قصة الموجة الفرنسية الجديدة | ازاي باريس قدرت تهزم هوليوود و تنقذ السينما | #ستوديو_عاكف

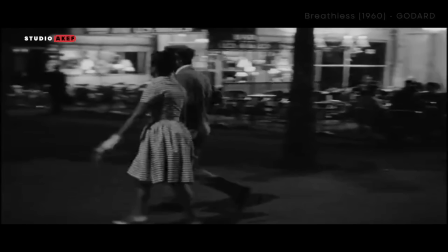[13:25]
قابلته، ركبه، وصلت.
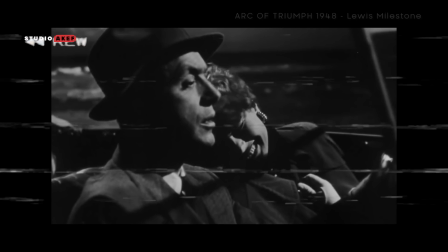[13:31]
مش زي المجتمع الامريكي في الاربعينيات المحافظ اللي المونتاج بتاعه شبهه، بيتبع قانون سينمائي اسمه قانون الاستمرارية.
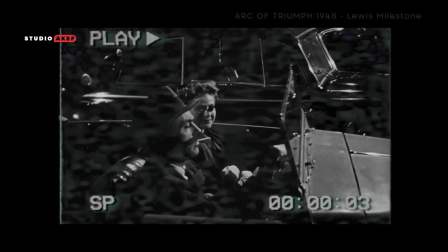[13:38]
ما ينفعش العربية تتحرك من غير ما تشتغل، ما ينفعش البنت تركب من غير ما تطلع من البيت.
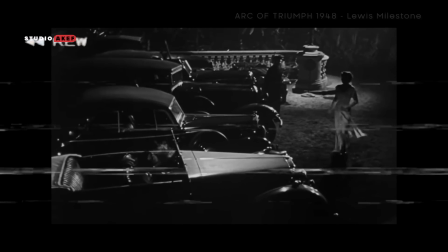[13:45]
لكن بالمثال التاني اللي عملناه بايدينا كمثال على المونتاج الفرنسي،
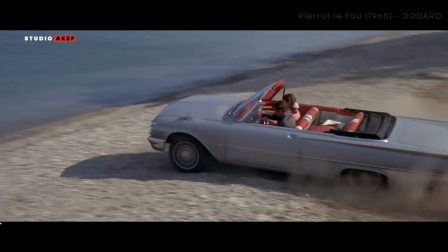[13:49]
المونتاج حسسك انها فعلا بنت بتصور على البرجوازية وبتهرب مع حبيبها ومستعدة تروح معاه بدون تفكير لاي مكان حرفيا.
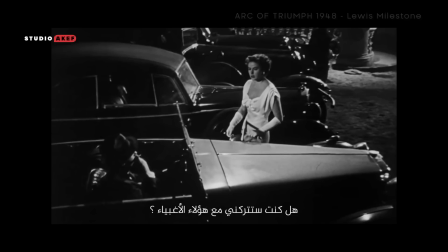[13:59] No. You're going to leave me behind with those idiots. Where are you going? Nowhere, just for a drive.
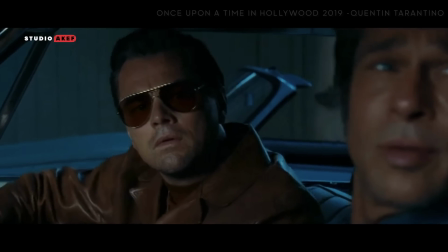[14:07]
ولما وصلت موجة التحرر دي لأمريكا في السبعينيات وحتى الآن بدأنا نشوف أثر الموجة الفرنسية على السينما الأمريكية، المونتاج الثائر على القواعد والقوانين. وبدأنا نشوف الست الأمريكية الجديدة اللي رجلها حافية وهي صاحبة القرار.
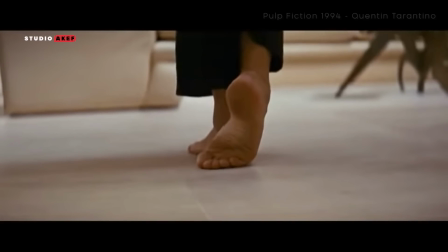[14:23]
جامب كات مفاجأة على المزيكا اللي بتقف.
Let's go.
وهي اللي بتكرر وبيوصلوا على طول.
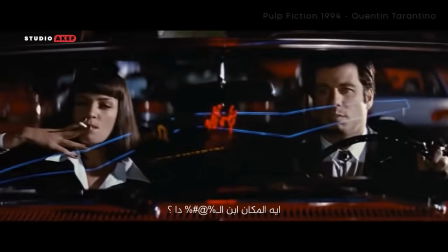[14:34] Fuck is this place?
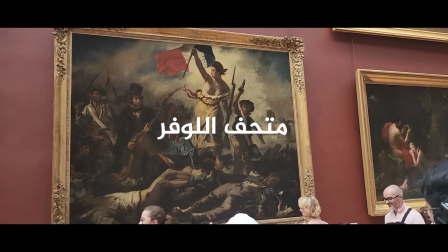[14:38]
دي صورة الثورة الفرنسية. دانتي أليجري الكوميديا الإلهية.
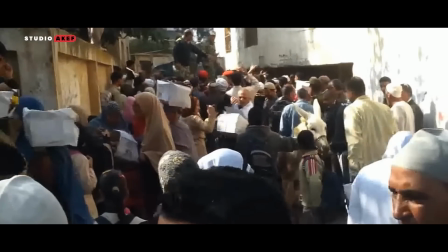[14:47]
لما بتكون فقير وجاهل المحتل سهل جدا يفرض ثقافته عليك،
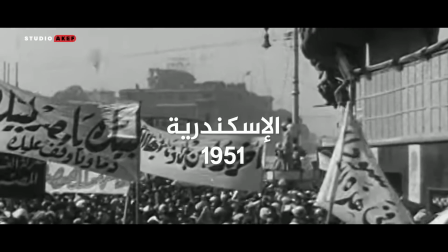[14:52]
لكن لما يكون عندك فن وتاريخ وحضارة وثقافة صعب جدا انه يسيطر عليك.
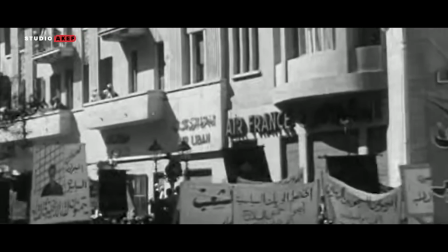[14:56]
ممكن يأثر فيك، يشككك في نفسك، لكن ما يقدرش يقضي عليك، هتفضل تقاوم، هتفضل تعبر.
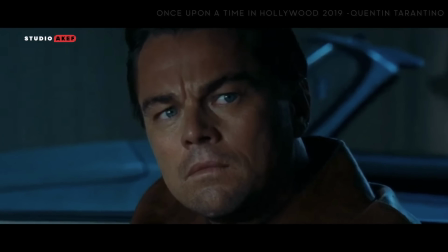[15:02]
المخرجين الفرنسيين عملوا ريمونتادا تاريخية على السينما الأمريكية،
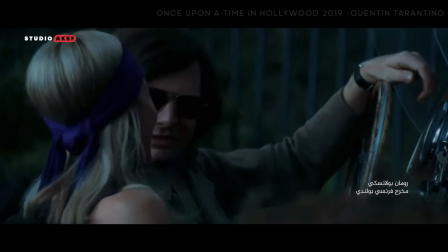[15:07]
ومش بس خرجوها من بلادهم لكنهم لحقوها وأثروا فيها في ملعبهم داخل هوليوود.
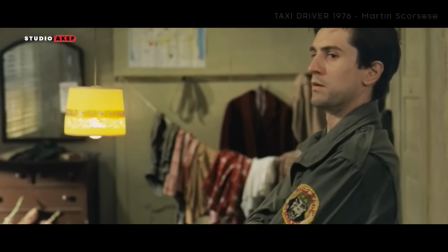[15:12]
بالجامب كاتس قدرنا نعبر عن الخلل النفسي بصورة أفضل لما تأثر مارتن سكورسيز بالمشهد
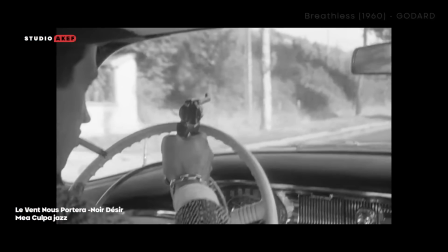[15:18]
ده من فيلم بريدلس اللي بنشوف فيه عملية قتل عن طريق مختل نفسيا تجاوز السرعة.
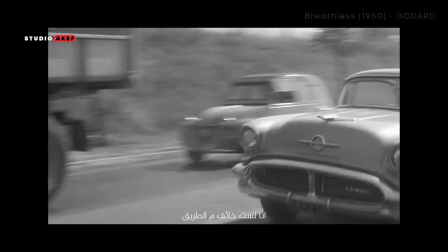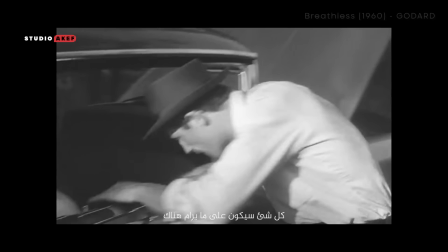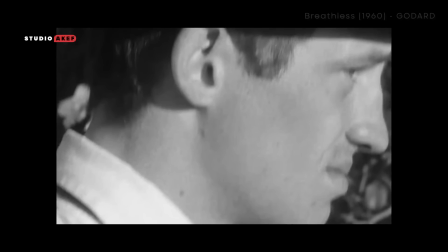[15:35]
جامب كاتس دايما حاضرة،
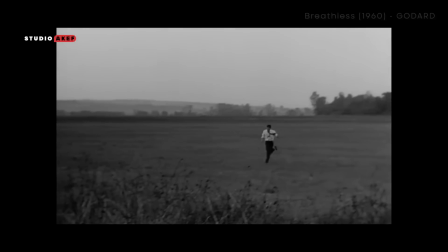[15:39]
بيقتل الشرطي من غير كلمة، من غير ما حتى نشوف وش الشرطي، وبمجرد الجامب كاتس عرفنا قد ايه الشخصية دي خطيرة،
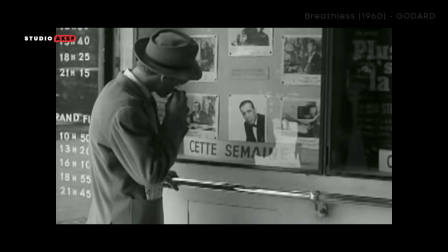[15:47]
الشخصية اللي كانت بتقف تشوف انعكاسها على النجم السينمائي الامريكي هامفري بوغرت وبتحاول تقلدها.
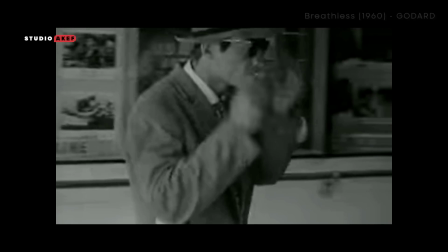[15:53]
وبعد كده بيورينا المخرج انعكاس الثقافة الامريكية على المجتمع عموما بدون ولا كلمة.
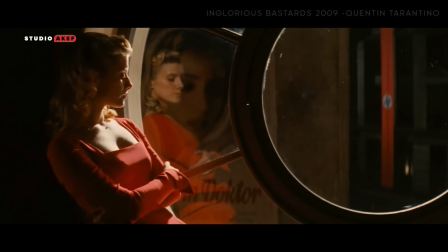[15:59]
وفكرة الانعكاسات عمرنا ما كنا هنعرفها بدون ما المخرجين الفرنسيين يستخدموا المراية لأول مرة كأسلوب لحكي القصة.
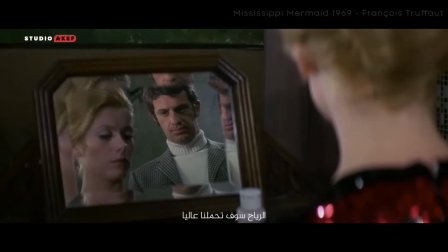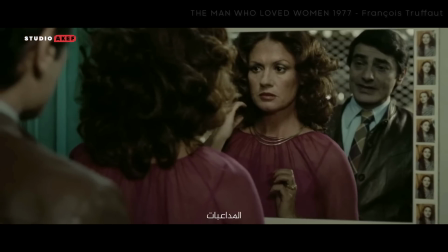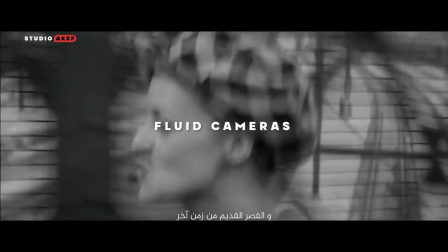[16:18]
ده غير الفلويد كاميراز
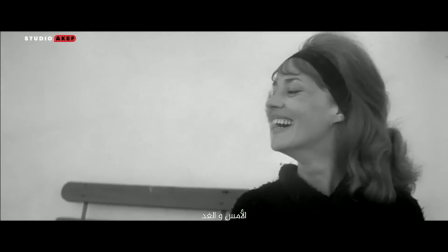[16:23]
والفريز فريمز
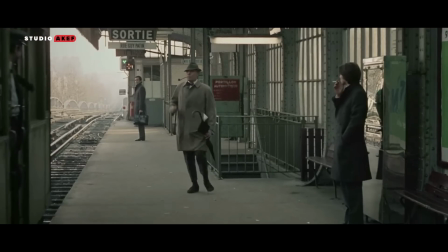[16:29]
وحتى الساوند اديتنج او تصميم الصوت. لو المشهد بيتصور في المطار هتسمع صوت الممثلين بالعافيه.
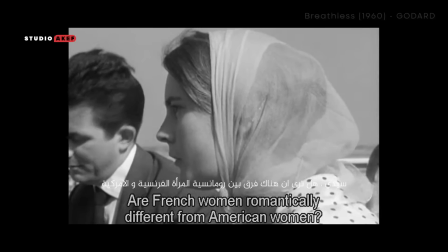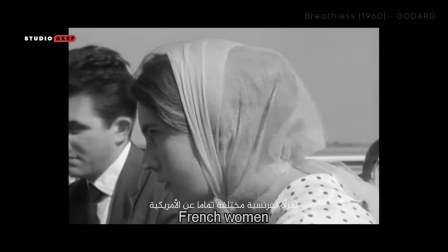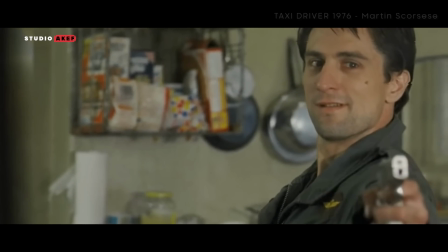[16:45]
كل شيء واقعي وحي، وده اللي برضه عمله مارتن سكورسيزي في المشهد ده.
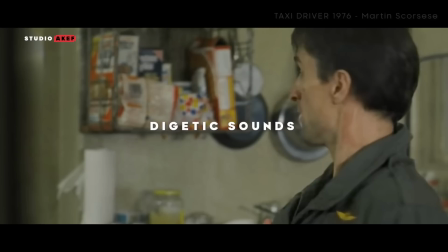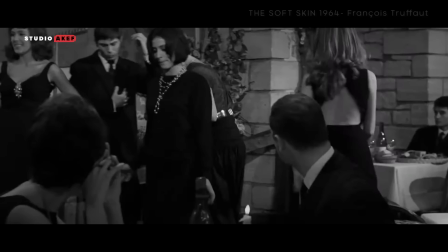[16:58]
وبجملة الواقعية بقى هنجيب ممثلين غير محترفين وهتخليك مش قادر تعرف تفرق مين الممثل ومين الكمبارس وخلاص،
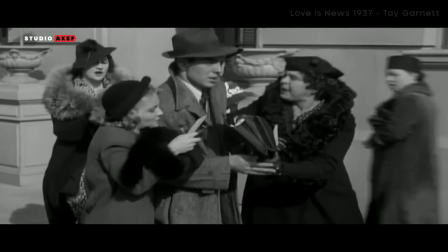[17:06]
عكس هوليوود اللي كان بيبقى باين قوي ان الناس اللي ماشية في الشارع مش طبيعيين.
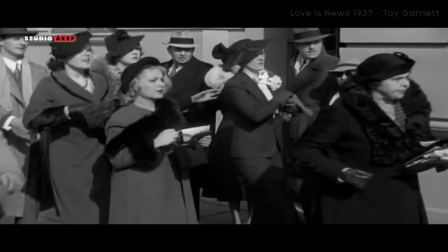[17:10]
اما دلوقتي وبفضل الموجة الفرنسية الجديدة ادي يا عم الممثل النجم بتاعك.
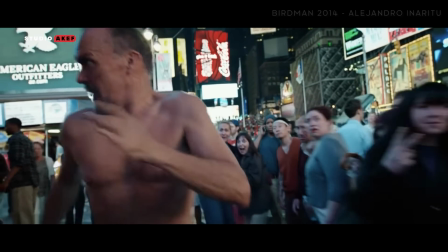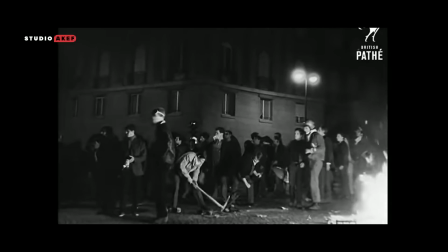[17:22]
هنصور، هنحطم كل القوانين، هنكسر اي جدار بما فيهم الجدار الرابع اللي تعلمنا تكسيره من مخرجي الموجة الفرنسية الجديدة.
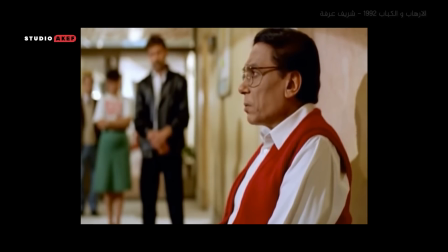[17:31] تفضلوا طلبوا اللي انت عايزين، انا تحت امره.